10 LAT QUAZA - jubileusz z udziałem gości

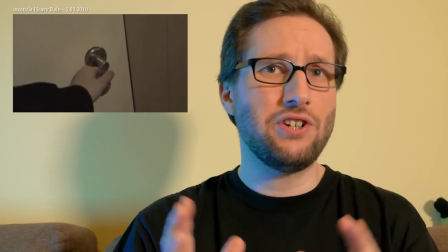Coś, co miało trafiać w nastrój gry, niekoniecznie z niej żartując. 73. recenzja.
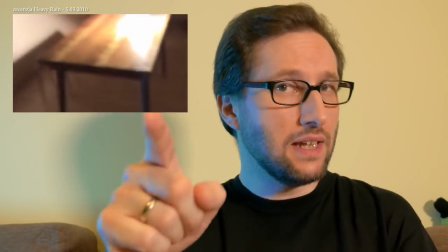Heavy Rain i ten montaż pod muzykę z gry.
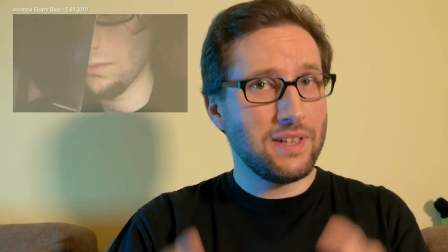I zaraz w następnej recenzji, The Saboteur,
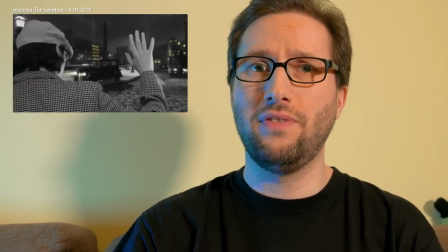spacery po Paryżu na green screenie i dziwne monologi wewnętrzne wspominające Słowackiego przy muzyce z epoki.
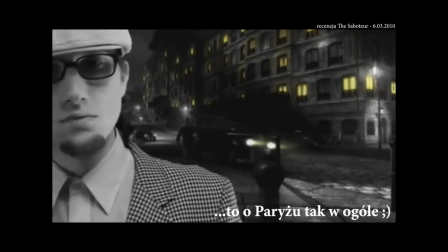Piękną i ropiejącą zwał ją Arthur Rimbaud, miano nowej Sodomy nadał jej Słowacki.
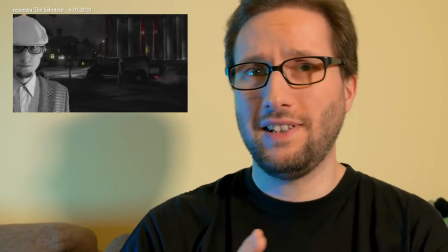Sądziłem, że bez humoru nie zatrybi, ale się spodobało.
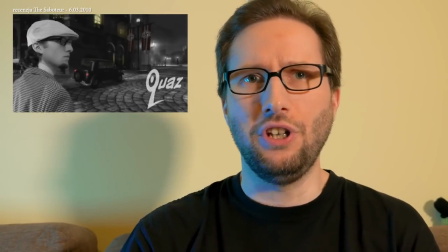Chyba gdzieś na tym etapie zacząłem myśleć o materiałach w kategorii nie tylko przekazania merytoryki oraz żartu,
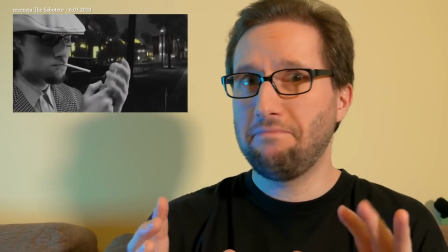ale też tworzenia takiej filmowej miniatury. Cześć, zauważyłem, że pewien youtuber, Kwas, przekroczył barierę 200 tysięcy subskrybentów. Gratuluję ci bardzo serdecznie. Stwierdziłem przy okazji, że to dobry moment, aby przyjrzeć się kilku wizualnym aspektom jego materiałów.
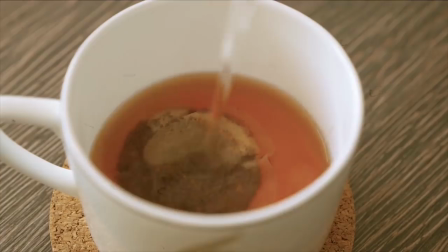Spójrzcie na sposób, w jaki ogrywa detale. Po pierwsze, brudny filtr nadający lekko retro klimatu.
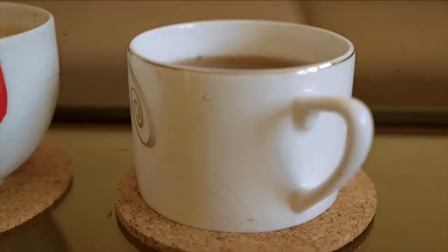Kamera prowadzona miejscami z ręki dodaje trochę dokumentalnego, brudnego charakteru.
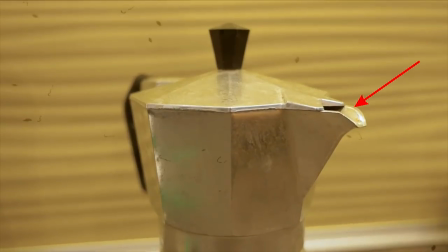Popatrzcie na sposób świecenia. Wyraźne, mocne, kluczowe światło, które rysuje się na krawędziach przedmiotów. Taka metoda oświetlenia wzmacnia charakter przedmiotów, dodaje im kolorytu i mocy. Ale to nie wszystko. Zwróćcie uwagę na ruch aktora w tej scenie.
Z diabłem w kasynie pogrywali.
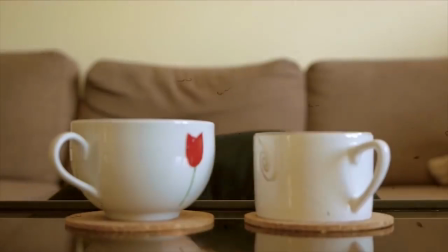Pracują dla czarta po tej wtopie pod groźbą.
Wyraźna inspiracja słynnym montażem wewnątrzkadrowym z Obywatela Kane'a.
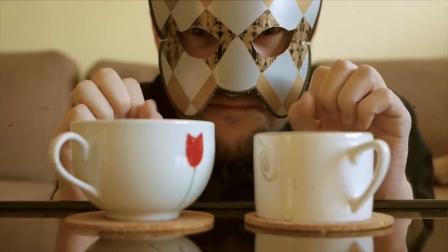Na pierwszym planie kubki, a w tle ujawniany jest aktor. Ciekawe zagranie kompozycyjne.
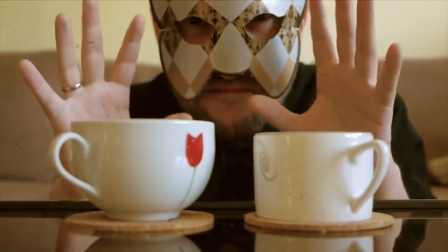Długi obiektyw z jednej strony rozmywa tło, z drugiej strony powoduje, że twarz aktora dominuje nad kubkami.
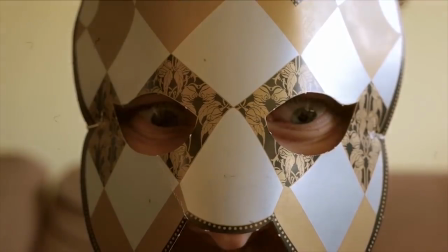Potem krótka sklejka montażowa. Szybkie połączenie, kilku detali. Tutaj znowu wyraźna inspiracja, tym razem błyskawicznymi cięciami w stylu nowego Mad Maxa.
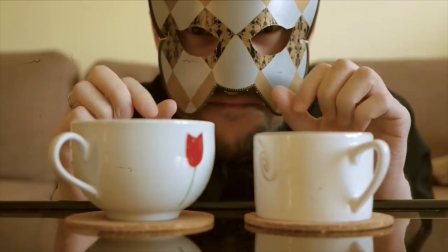Przemyślany jest również rytm montażowy. Po szybkiej sklejce następuje dłuższe ujęcie aktora wpatrzonego w kamerę. Majstersztyk. Dobra robota, słusznie zdobyte 200 tysięcy subskrybentów. Zauważyliście pewnie, w jak koszmarnej jakości są te stare recenzje. To były takie antyczne czasy, w których nie było jeszcze tych wszystkich urządzeń do nagrywania rozgrywki dla graczy. Ba, nawet urządzenia profesjonalne były bardzo niedostępne, drogie i trudno było coś dopasować do konsoli. Przez ponad 80 recenzji rozgrywkę z konsol nagrywałem tunerem TV. Wiecie, taką kartą do komputera, do której można było podpiąć kabel antenowy i oglądać na kompie telewizję analogową. Młodsi z was pewno nie mają pojęcia, o czym mówię, więc dla ułatwienia podpowiem, że to było w czasach, kiedy do pracy jeździliśmy wierzchem na dinozaurach, a prognozę pogody wyczytywało się z krowiego jelita rozłożonego na stole. Żałosne rozdzielczości, przeplot, dramat, paskudne to było okrutnie, no ale inaczej się nie dało. Aż wreszcie, jakoś w czerwcu albo lipcu 2010 roku zakupiłem kartę Blackmagic Intensity Pro. I nagle posiadłem moc nagrywania 720p.
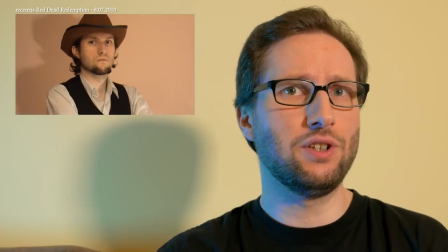Pierwsza recenzja, która na tym skorzystała, to było Red Dead Redemption. Pierwszy film Kwaza, jaki obejrzałem, to była jakaś recenzja i podejrzewam, że, znaczy przynajmniej ten film, który najwcześniej pamiętam, bo może się zdarzyć, że widziałem coś wcześniej, ale dzisiaj nie kojarzę, i to była recenzja Red Dead Redemption.
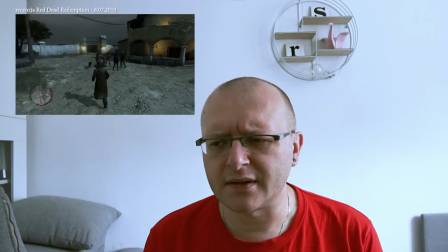Pamiętam, że wtedy dużo oglądałem recenzji nieistniejącego już GameTrailers.com.
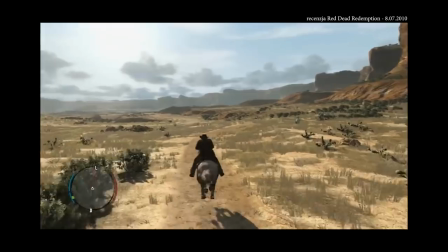Oto opowieść o Johnie Marstonie.
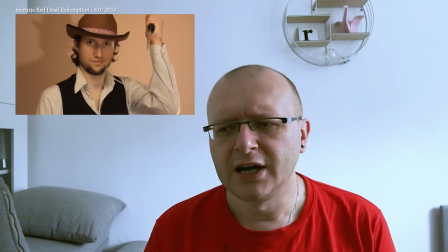Szukałem recenzji właśnie Red Dead Redemption, jeszcze wtedy nie robiłem oczywiście YouTube'a, ale byłem ciekawy, co inni gracze sądzą o tej grze.
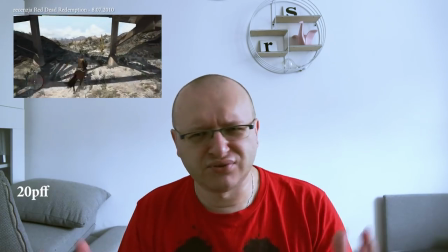Właśnie trafiłem wtedy na Kwaza. W tamtym czasie, a to był gdzieś 2010 rok, takich recenzji na YouTubie było mało.
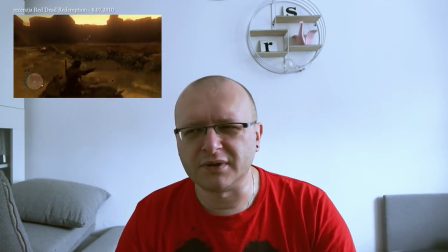Znaczy mało kto je robił i mało kto je robił profesjonalnie.
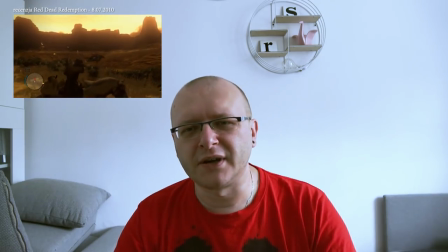Znaczy, wiecie, mogły być recenzje, takie jakieś tam pitolenie albo po prostu wrzucone pół godziny gameplayu,
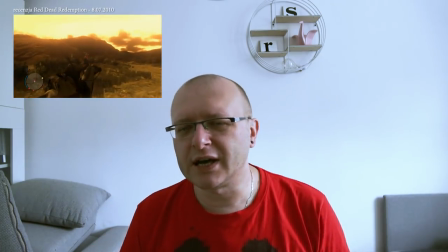w którym ktoś coś tam opowiada o grze, ale Tomka recenzje były zupełnie inne.